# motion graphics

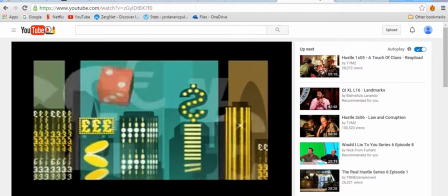This title sequence is from the BBC show Hustle. The opening is very stylish and colourful.
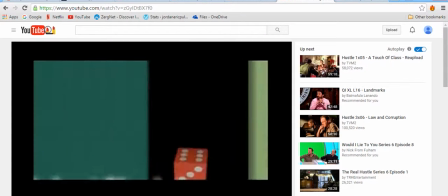The stylistic imagery in the opening is showing the viewer a story of greed.
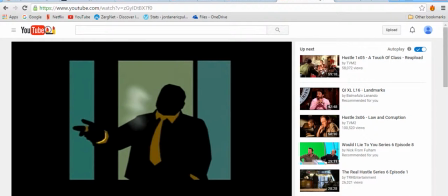However, there is no dialogue in this sequence. It relies solely on the imagery to tell the story.
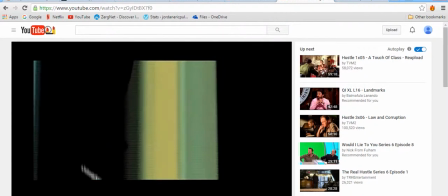There is a straightforward theme throughout the opening, and that is one of money and gambling.
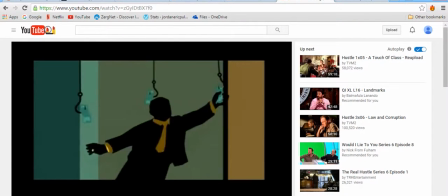Dice, money signs, and poker chips are some of the objects in the imagery.
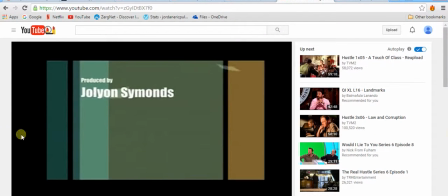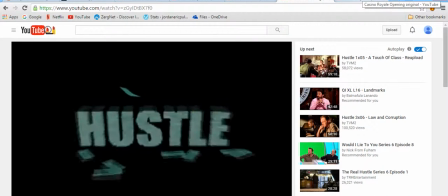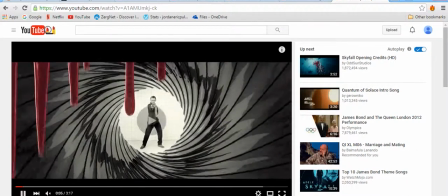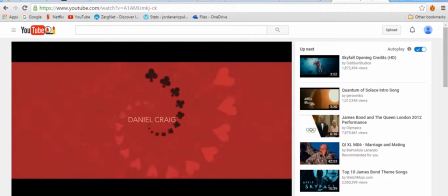This opening scene is from Casino Royale.
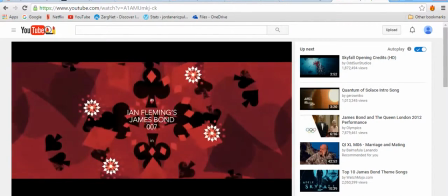The title sequence is mainly made up of motion graphics, but it also has shots of real-life objects, like the main character.
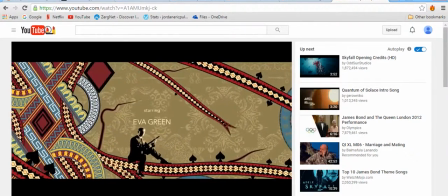However, even with these, they have a graphic effect on top of it.
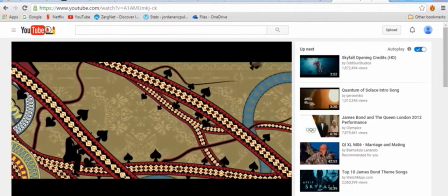The stylistic imagery of the title sequence draws in the viewer,
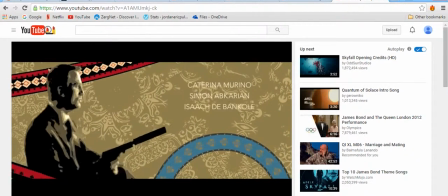and there is a clear theme throughout the whole thing, which has been incorporated into the imagery.
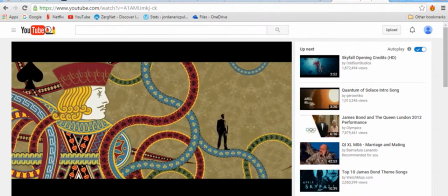Along with the music and the motion graphics, the opening is very atmospheric.
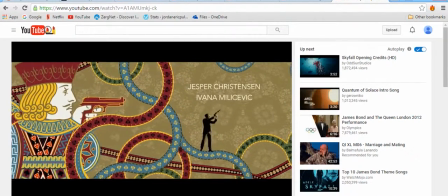You want to carry on watching it even though it is not very exciting, unlike the actual film.